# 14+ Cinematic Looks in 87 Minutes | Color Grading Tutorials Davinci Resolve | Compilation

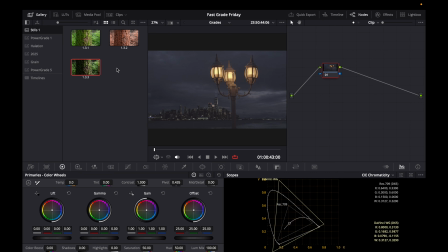4:08 Now you have it within your stills library. These are some other ones that I've created in the past if you want to go watch those videos. And what you can do is preview it on any footage.
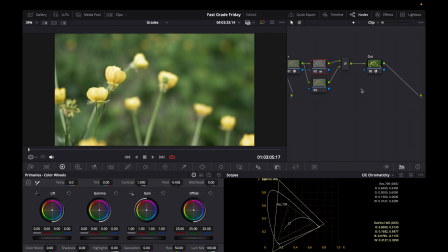4:21 As you can see, this flower one, it looks really nice on here. If you want to go even further, what you could do is add a glow node,
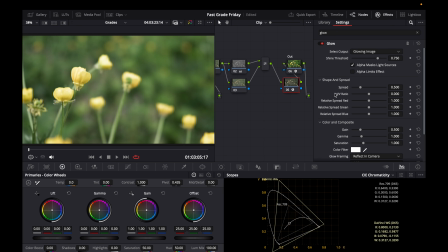4:29 because in a lot of Steven Spielberg films, he likes to use a lot of diffusion on his. I'll set this to screen, bring this down. I could bring down the spread. I could also like put up the gain. And you can see we're creating a nice little halo there.
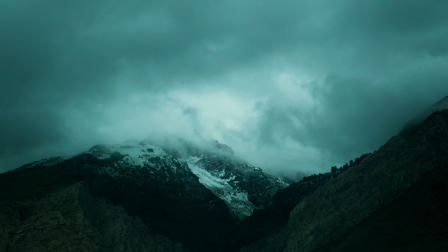4:44 Today, I'm going to show you how to get the moody look in DaVinci Resolve with your footage. First, add another node, go up here to color space transform and drag it on.
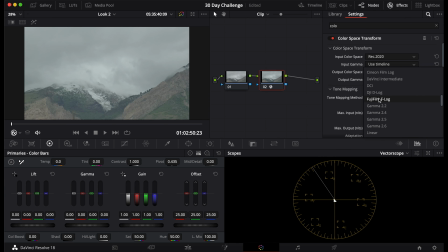4:53 First, you're going to put in your camera's color space to convert your footage to Rec 709. Then for the output, you put 709 for the color space, and for the gamma 2.4.
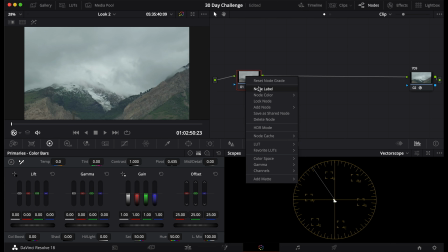5:02 I'll name that 709. Now here, what you're going to want to do is first edit the exposure. There's multiple ways you can do this. I have other videos that I'll link to here if you want to go check it out.
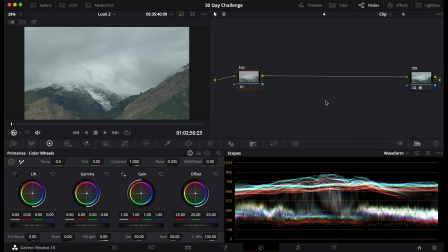5:12 But for now, I'm just going to show you how I'm going to expose it here. First, I'm going to go to the offset and bring this down quite a bit till I darken this shot to where I'm happy with it.
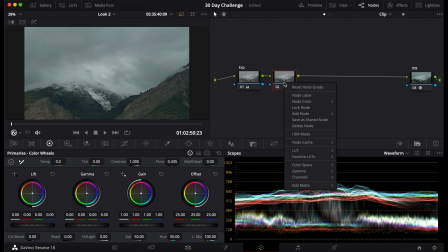5:22 Let's see. Right there. That's looking good. I'm going to add another node, label this contrast. There's a few ways you can do this too. I have other videos on, but for now, I'm just going to use curves to get the highlights and the shadows of this image.
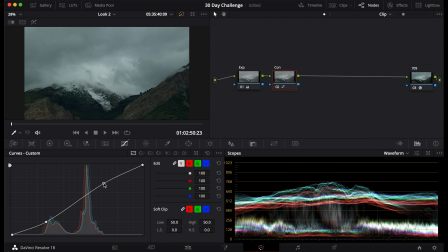5:36 I'm going to bring down the shadows, bring up the highlights a bit, and then I'm going to raise this up, and I'm going to do this, bring that down probably to about there, and I'll bring this down too, just to kind of create a nice little curve for this. Now I have a nice contrast curve.
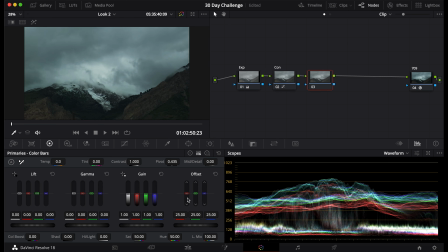5:54 After this, I'm going to go to my printer lights, and I'm going to bring down my cyans, bring down my reds to give it more cyan, bring up the greens, and bring up the blues that I will label PL. Go back to my contrast just to give it a little more oomph. There we go.
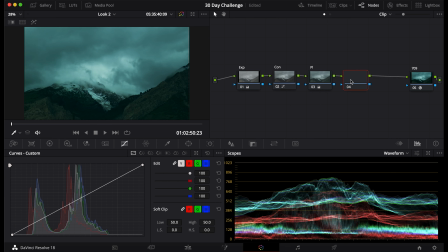6:12 Now after this, I'm going to add a vignette, VIG for vignette. Going to add a circular vignette, put this at 70, put this at 7, maybe bring it up a little higher just till it gets to the edges. I'll invert that, then bring this down.
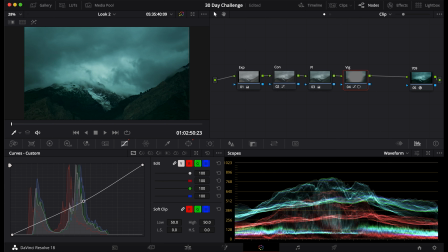6:30 Now you can see I've already made like a really cool dark and contrasty moody look, but to enhance this even further, I'm going to go to outer banking, put at 2.35, and bam, look at how good that looks. And it only took us a few minutes to get here. And this isn't even the end look.
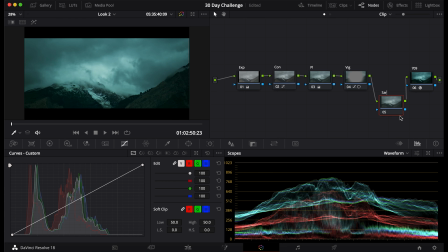6:47 You can even push this even further. How you can do this is, let's say I want this to be a little desaturated because right now I think it's too saturated. So I'll go here, 3.5, bam. Now we got an even colder, bleak look. Or you can even just saturate this up, maybe 70. So you give it like a more earthy kind of green.
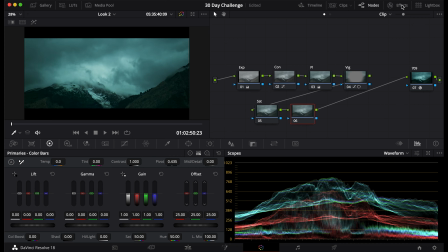7:07 I'll just keep this at 50 right now because I think it looks good. The last thing we're gonna do is I'm going to add a glow node. Now you don't have to do this for every grade. Right now this looks amazing. I'm just gonna see how it looks though.
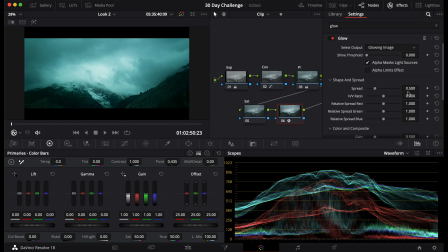7:18 So I'm going to put it on soft light, bring down the shine threshold, bring down that.
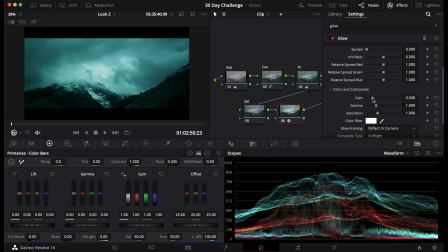7:23 Then I'm going to adjust the gain so I get this to around the ballpark that I want. Maybe 0.39, 0.4. Then I'll put this at 0.5 because I thought that looked pretty good. Then I will adjust the blend so that it's not too over the top.
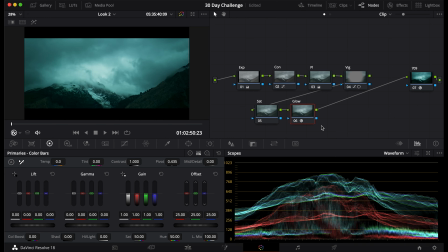7:40 Put that at 0.7 and I'll name this glow. Now right now this looks like a great like Harry Potter and the Deathly Hallows look. Like this applies to a lot of movies, and this is basically how they grade it because it doesn't look this bleak in real life.
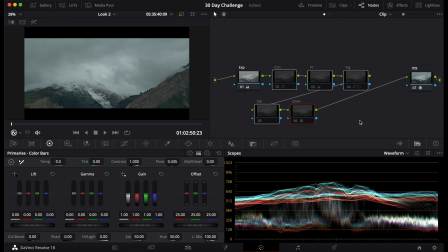7:54 If you go back to what it looked like before, you can see it just looked like a normal mountain on a cloudy day.
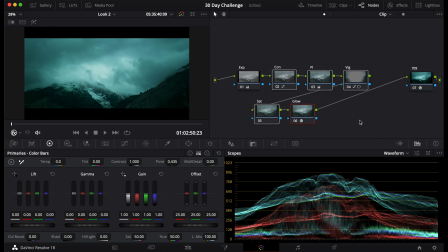7:59 But when we add this grade to it, it creates this bleak, dark, kind of like moody, very moody look, and it looks amazing. Now if you want, let's say you want this to be printed on film, what you can do is you can go to your output gamma and you just scroll down to Cineon Film Log as the output.
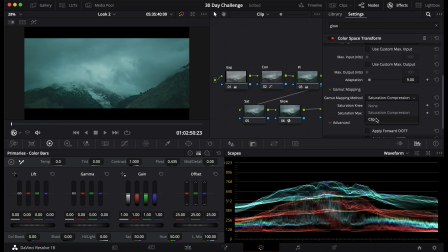8:17 You can do saturation compression, but I won't do that here. I'll let it clip.
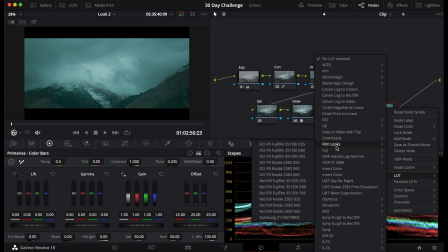8:21 Then I will add, if you go down, you can see film looks, Kodak 2383.
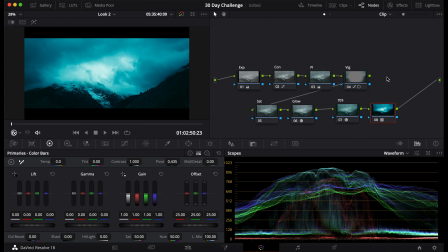8:26 Now you might be saying, oh my gosh, this is way too much. What have you done? This is terrible. But if you just play around with what you already have like that, you can get a nice moody look, and this is what it would look like if it was printed on film.
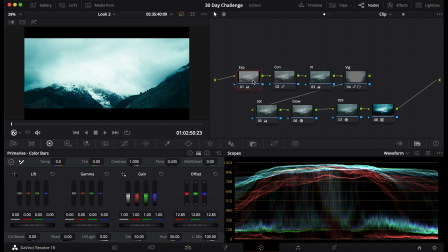8:41 And you can change a few settings to make this look better and not as crushed kind of, because right now it's like crazy.
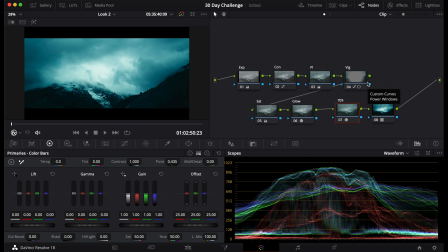8:48 But this is the film stock that they used to print for film. They printed it for Harry Potter, Star Wars, a lot of big blockbuster films. So if you want that look, this is a way you can do it. And I suggest grading it like this way instead of just converting it after everything, because it might look a little over the top.
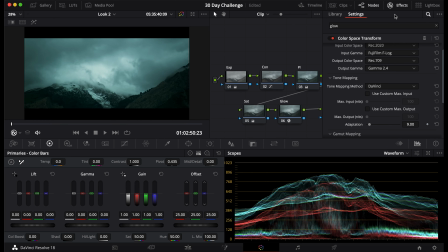9:05 But if I go back to here and I put gamma 2.4, now we're back to normal and it looks great.
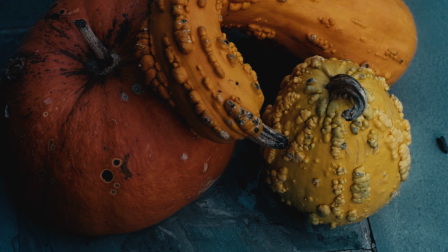9:11 So today I'm going to teach you how to create an autumn or fall look with your footage.
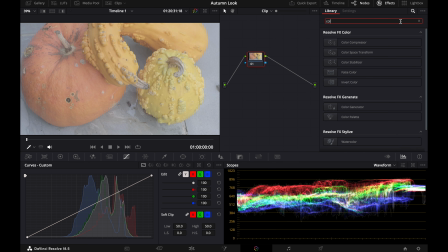9:16 First, go to the color tab and you're going to put on a color space transform.
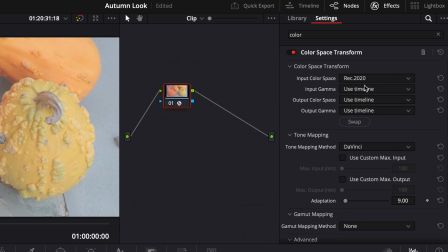9:21 Put in your camera's color settings. Mine's Rec 2020, Fujifilm F-Log still. And for the output, put 709 and gamma 2.4. And that should correct your footage. And what I do is I turn on saturation compression so that the saturation doesn't clip.
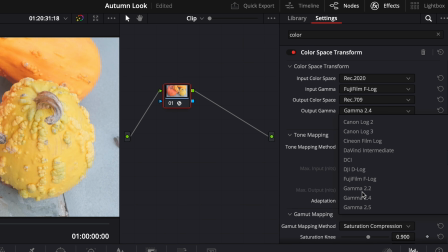9:40 Actually, what I'm going to do, instead of putting gamma 2.4, I'm going to go down to Cineon Film Log.
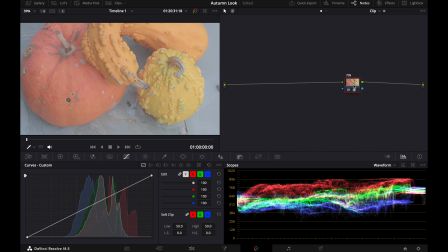9:47 I'll name this 709 since we're converting to Rec 709. And now I'm going to go right click, scroll down to LUTs, then scroll down to Film Looks,
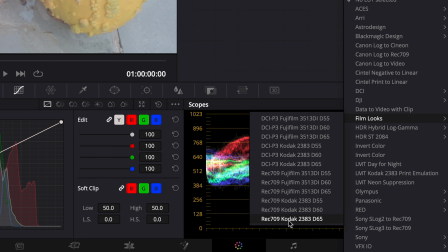9:57 then choose Kodak 2383 D65.
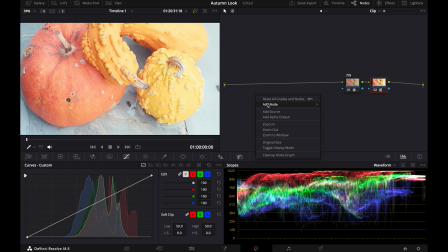10:01 Now you can see my footage was really overexposed, so we're going to correct that, and I'll name this LUT. And first we're going to correct the exposure, so put the exposure node here,
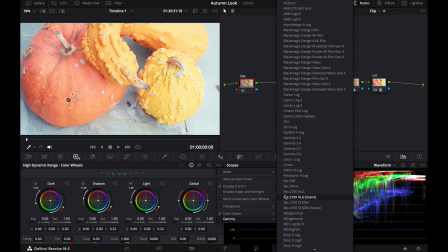10:13 and you're going to put in your color space and gamma into the HDR color wheels.
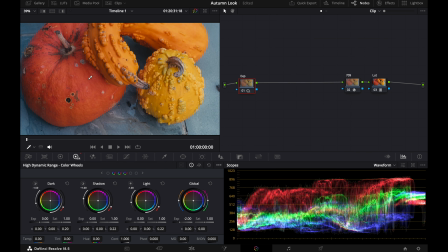10:19 I'm going to go -2, and you can see already we have this orange because of the pumpkins and the yellow, and we got these cool teal tones. And you can see with our vector scope, it has the same thing.
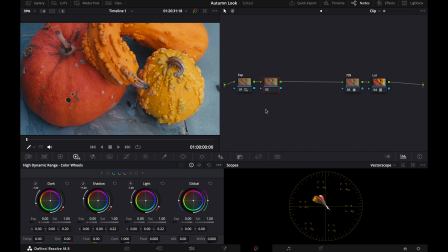10:31 So after you correct the exposure, what you're gonna wanna do is edit the contrast. We're gonna come to our curves, go down to editable splines,
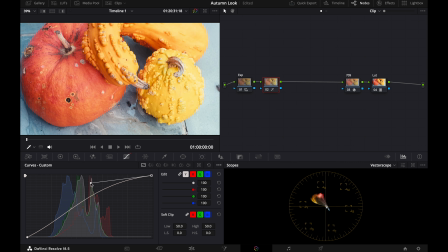10:41 then you tap on the little dot here, and you can raise these highlights.
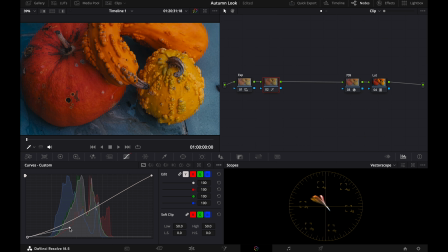10:47 But first I'm going to do the shadows. So I'm going to go here to the shadows, bring the shadows down. And for fall, I like to add a lot of contrast so it looks deep and dark.
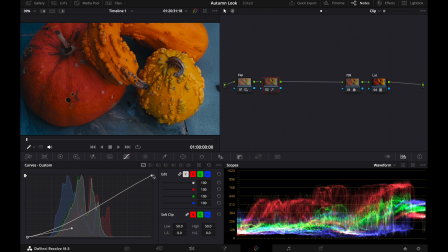10:57 And you want to make sure it's not clipping, but it still looks good when it's dark.
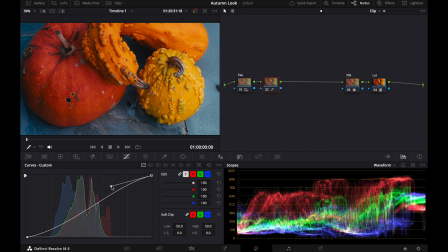11:00 And then for the highlights, I'm just going to add a slight curve, and you can see that's looking pretty good so far. And the inspiration I'm taking for this shot is like Harry Potter, some of the fall things you see on Instagram.
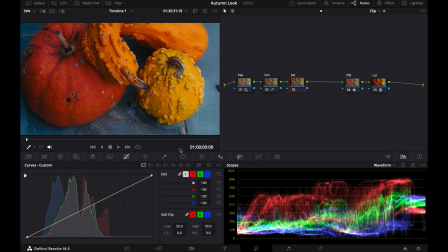11:14 The next thing we're gonna do is edit the saturation. Now for this look, I'm actually gonna go very desaturated. So I'm actually gonna just pull this down to maybe about 38,
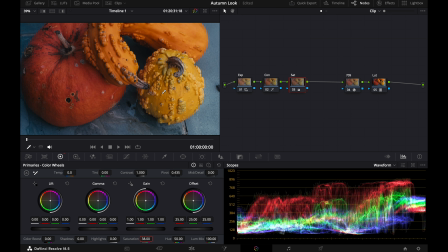11:27 and that's looking pretty good so far. And you can see we're getting this cold kind of like autumn feel. And now we're gonna head into our look.
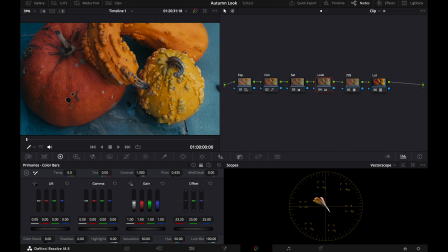11:36 So first what we're gonna do is we're gonna edit the PL, the printer lights, drag it more teal, bring up the greens a little bit, bring up the blues. Now you can see we have a little bit too much blues. So what I'm gonna do to combat this is going to be my hues, and I'm gonna grab the teals and the blues, drag that down.
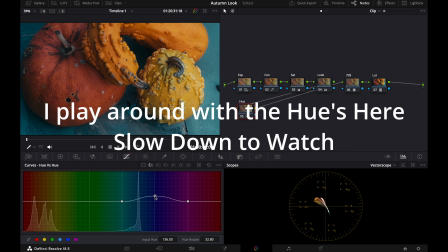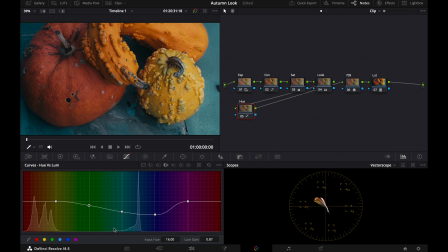12:03 And I dragged the blues down here just to create it deeper so it kind of pops from the oranges. And that is what the hue looks like, and it's very subtle, but it does make a difference. If I turn that on and off, there's on, there's off.
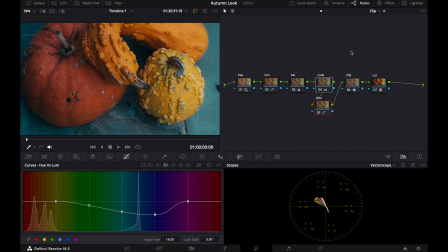12:20 And you can see it makes this kind of cold autumn vibe.